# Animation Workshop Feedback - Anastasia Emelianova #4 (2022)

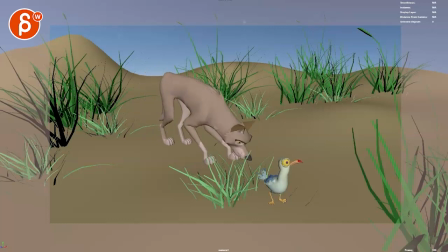all right let's check this out this guy sniffy sniffy all
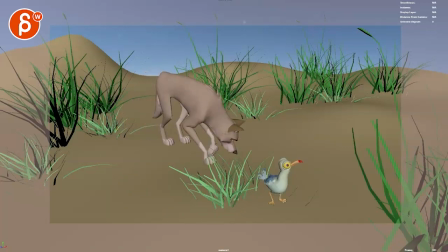right and uh okay hold on let me zoom in that way this is cut off
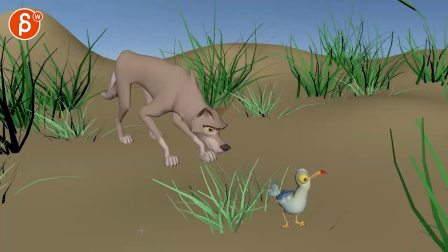all right let's go um like broader picture first before getting uh getting into the technical aspect watch out for this like there's a moment not that he wolf is looking already but it feels like eyeliner it's already there
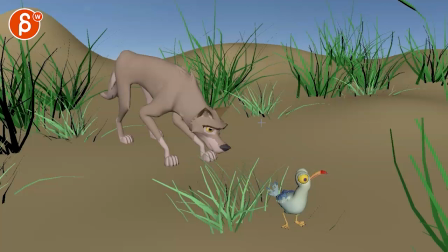because again it's not like there's a lot of grass you got to be careful i would still i would still have more something like this this thick here you know i mean where it's just it's a lot and it really covers it and it's the wolf is looking down more and
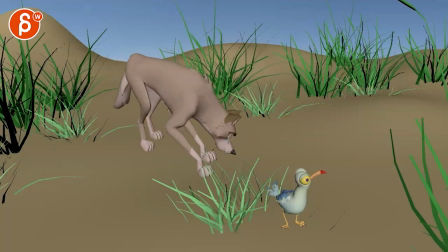it's you might even start like this because the weird thing about this one is that it's looking there but then looks away and then looks kind of back to me this would work better if you actually just start here looking down and again i would put in a lot more and you might have to do something where
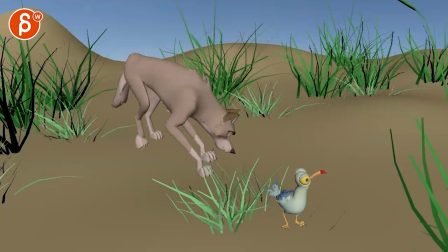you take a bunch of these you know make a bit thicker with your pivot down here so that when the wolf goes through there and i would the thing is i would sniff sniff sniff sniff go forward so that it pushes the leaves to the side like you really want this thing of
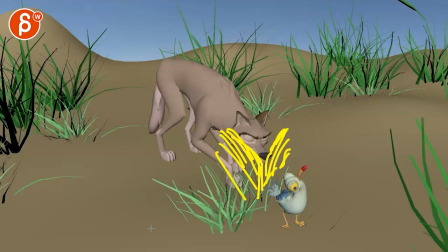oh i'm pushing this to the side and now i am finally oh i'm seeing this you mean like this should be this should be your your frame and composition where you know there's a bunch of stuff bunch of stuff but this is in front of it you know to really make this
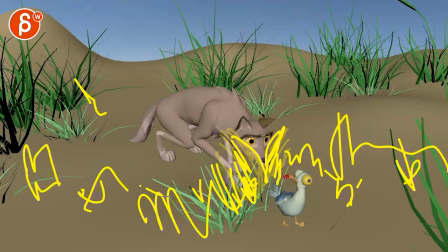visible like that so it's a cute compositional reveal of just the eyes you have some nice eye acting there and then it can do this then it's totally fine you mean like then it's all above and then you can do this
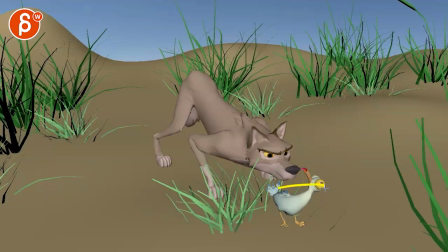and it can still push the leaves down there which then in turn will maybe you know aggravate this guy and this that's why this guy turns and then i would i would still have it turn because right now this doesn't work because you're completely breaking the rig at this point
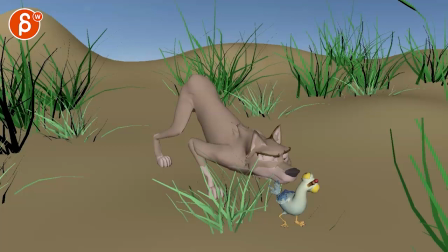so i would still turn this around this is broken here you know it's all the poses are broken so So imagine the leaves coming down, disturbing the seagull, turning around again. So it's more like this. And then after that, then it's already ready to walk.
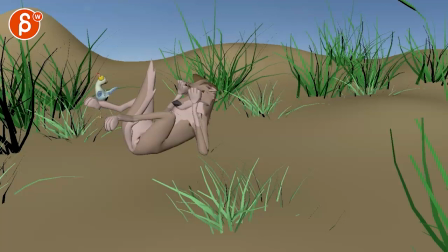You can do all of this. Watch out for this. This, again, feels too broken. I would... I know we talked about this kind of... Maybe do something else, but I think I would do something where it's just a bit more...
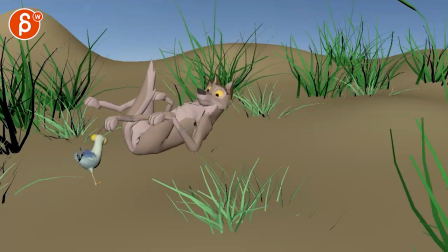Forward. Okay, that forward. so you would have more of a pose where shoulders may be a bit higher so we can collapse this a bit more and then have those paws like this as the head goes forward you know so just it's a bit more anatomically correct versus this just feels weird where it's
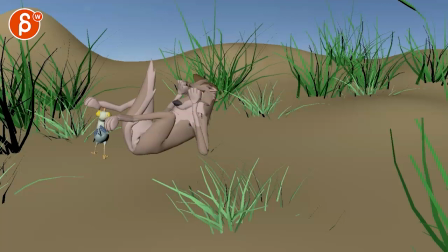just so broken and so straight up and then let me see where the rest like those are the biggest things there's the acting coming in sniffing going forward doing this doing that and
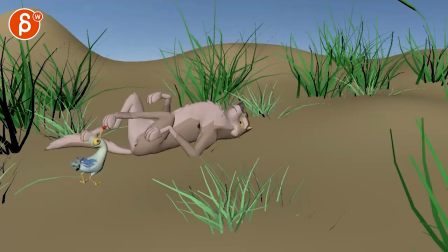then i think on that turn i don't know i don't this might be wishy-washy feedback but looking at this now the wolf looks and then it's this odd thing of and boom then it's just kind of dying where it kind of looks up
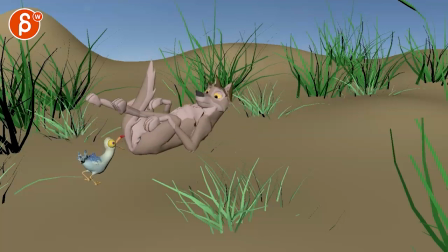and just rolls back and then it looks up again and i don't know if we need this i feel like we can go from this pose straight to this it rolls backwards while still looking at it and then it closes its eyes you know i mean there's just something odd about just that moment and watch out like there's this
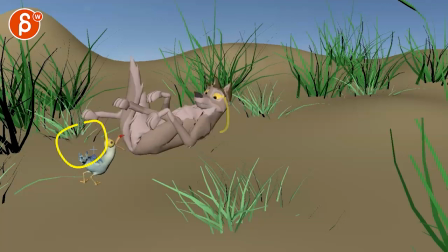it looks back but then sigel does this for for what to alert him to look back i don't know i'm not sure that quite works very subjectively of course but i will probably just go from him rolling back like this while looking
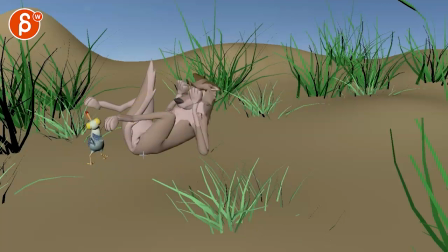to this still looking and then finally with different pose doing that now from a technical point of view again i will bring those feet forward so it's a bit more natural like this out
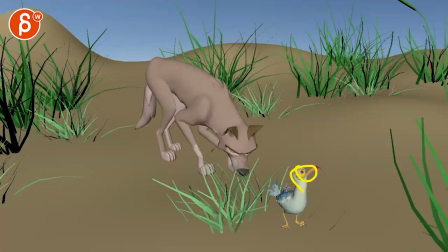like that feels broken this watch out as you have movement you gotta have some residual movement in there some keep alive so it doesn't feel so dead and just up here careful how much you turn because again the neck gets a bit broken there's a lot of drifting animation your root just goes oh
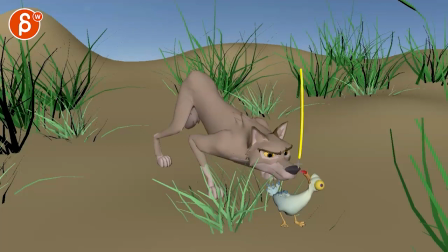like you you can't have just a key here and a key here this is just a linear key drifting over like that timing wise and this doesn't work it would just be something a bit more you look
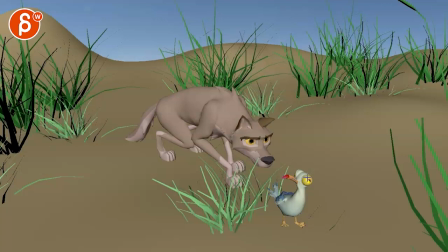around and then hold and then you just have eye darts maybe some like head darts but not this long drift it just is too soft again a lot of body movement that breaks the leg you're just gonna have to have you can have
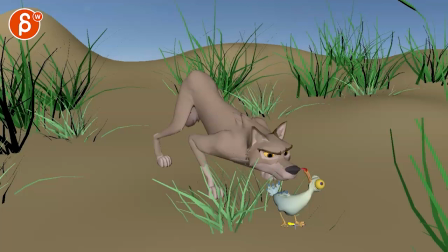body movement but then you just have to take a lot of quick little steps which would also be really cute but you gotta move those feet they just feel too ik locked then think in terms of silhouettes like this is just a wonky silhouette where the head is in front of the body you know i mean like you gotta push seven in maya just with the rigs and no
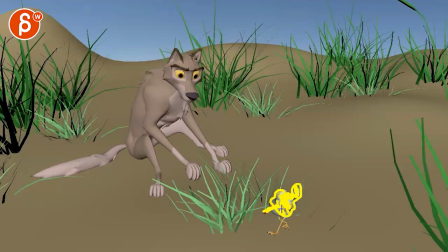background and then that's your silhouette and it just doesn't quite work this feels better we understand the structure a bit more watch out for this we're getting a lot of sliding feet that doesn't work either again
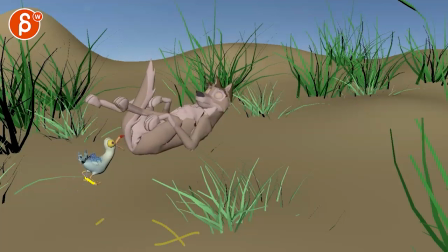not quite sure about this moment just in general but watch out this again this leg is totally broken pointing this way it feels like there's a lot more broken than last time you have really overextended legs going over there and
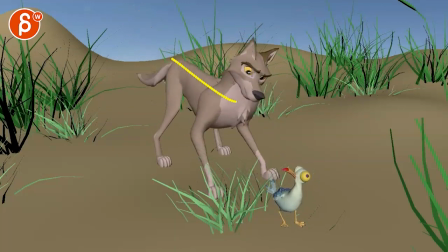for him he works a bit better just gotta have moments where it's less all moving as one piece it gets a bit it's just here and there it's not always like moments like these feel too rough where all of this feels like one piece of geometry geometry going up and down and then
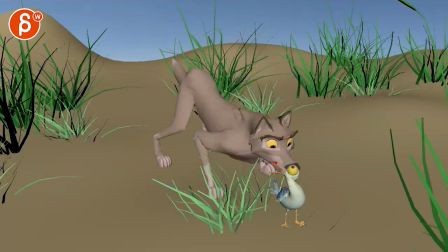you're just gonna have to work just on your physics if you look at this how it kind of pops down and then you got the knee pop over one frame pops up and locks and then goes out this way as opposed to a nice arc
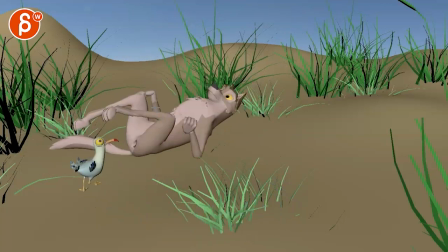the head coming down here is just too fast and then this especially gets really rough where the body moves over locks then moves to the left then goes to the right again and then only this pops down and then that pose a bit broken at the end there so it's a bit of
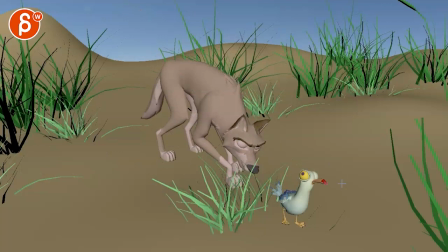a combination of just making things a bit clear in terms of uh silhouette and everything but just like with your previous clip i think you're still struggling a lot with basic body mechanics and timing and weight um so i would really attack this shot
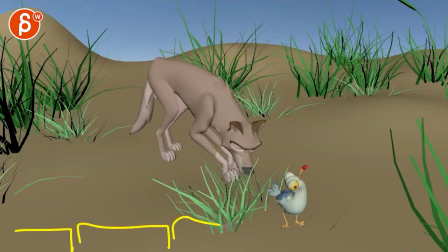one section by section you do this then you do this then you do that there's just there's a lot to do because also this shot is 13 seconds long but it's a lot more entertaining there's a lot more stuff happening than the previous shot or the one that i looked at before um so that helps in terms of entertainment value and pacing, like what we're interested in looking at.
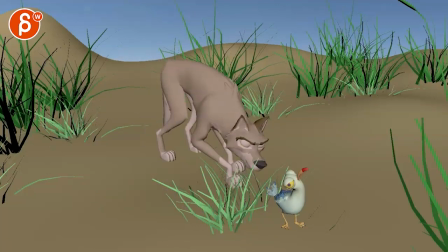But it's just a lot of work. And I'm wondering if that's just too much for you to handle at this point. And maybe just take one section and concentrate on that. I mean, it could be...
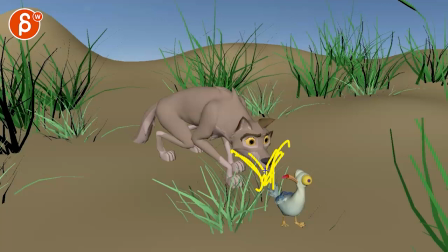I would still do the set piece though. But imagine you have all this. It's cute how the set is pushed to the side.